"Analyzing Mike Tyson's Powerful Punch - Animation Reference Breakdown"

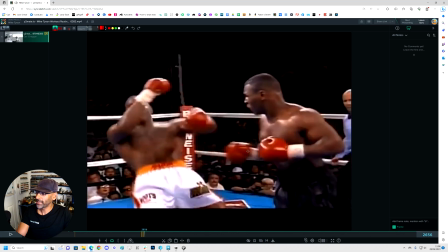[4:10]
And then you see that at the end? You could even do like, he comes back and then it comes like forward slightly.
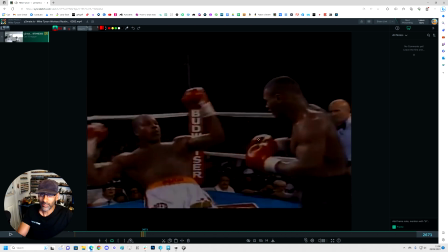[4:16]
That's like a little cushion that we normally do in video games and stuff like that. But I just love this example.
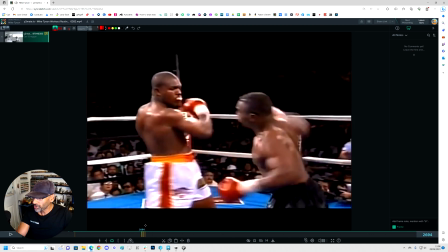[4:22]
It's just got so much energy, this one shot, and that's what animation is contrast. So you got this way. This is a contrast. The contrast can be, it's the arm as well.
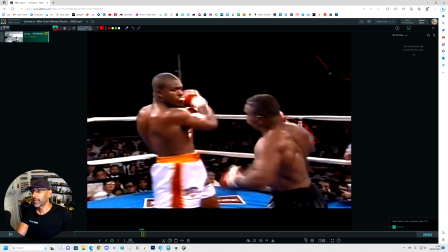[4:33]
You see the arms, we talk about lines, right? Curves to straights. So we got curves. We could have like the arm here. This is a linear. We could keep it linear, or we could have it as curves like that.
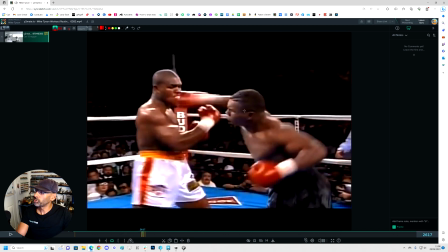[4:48]
And then to straight like that. There, yeah.
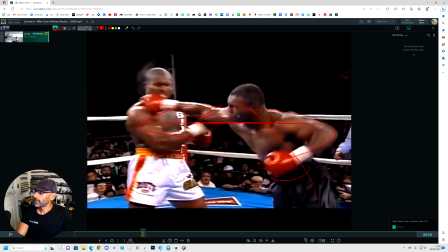[4:53]
So you're getting that, but you're also getting this nice flow in the body, shoulders as well, and the nice, you get this nice line of action, and you just know the energy is being all transferred into that fist,
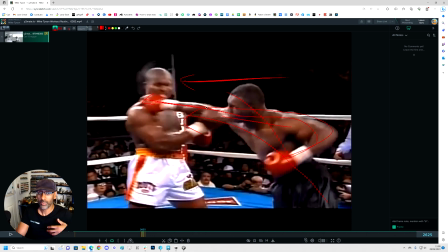[5:11]
from the legs, from the hips, everything.
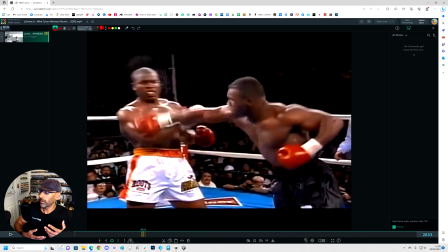[5:14]
So that's just a little, I was going through, I love Mike, and I'm into my fitness as well, and I do a lot of skipping and boxing. When I used to live in this, when I was working in the States, this was way back in 2007, in the gym, there was boxing classes for twice a week.
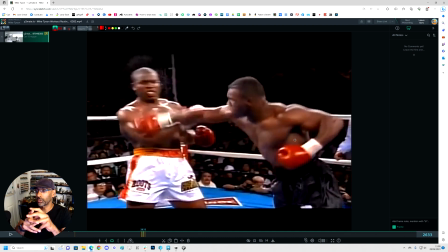[5:31]
So I went for a couple of years, and I really got good at the skipping. So I incorporate that into my workouts. But when I see Mike, sometimes when I have to go to the gym, I'll watch some of these videos just for a little bit of inspiration to get me going. And I always loved Mike Tyson, his stuff.
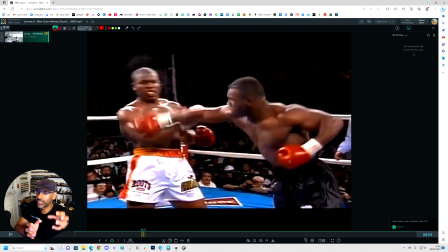[5:47]
He's just brilliant, and then all the angles, the different angles he creates, which is also good for referencing for posing, which I can also do an analysis of that. I think I might do that as well in the next one. But I just wanted to share this. I was really excited about this when I saw it. And I just went with my first feeling.
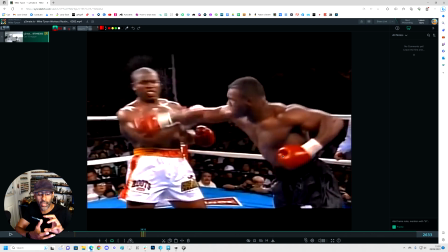[6:03]
When I saw the punch, I thought, I've got to explain this in terms of how we can analyze the reference as an animator. And that's all it is, just contrast. You've got your shapes. You're basically trying to create these big shapes, changes in shapes that kind of draw the eye.
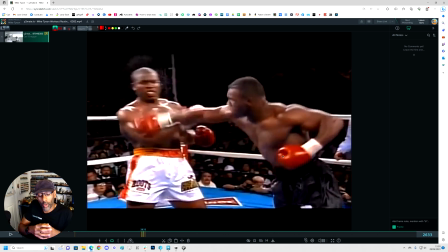[6:23]
So it's from small squash to big, as in for Mike, winding up for the punch, and then the contrast, the big change, the big pose. All right, guys, I hope that you learned something, or you found something useful in this video. If you did, please subscribe and like and share the video. It's helping me a lot.
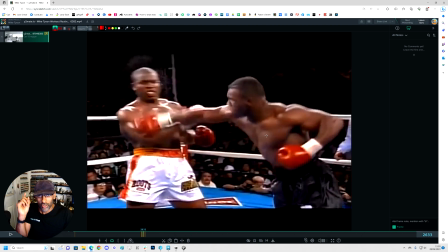[6:41]
So I'll see you in the next video. In the meantime, take care, train, look after yourself, enjoy animating, have fun most of all. I'll see you later.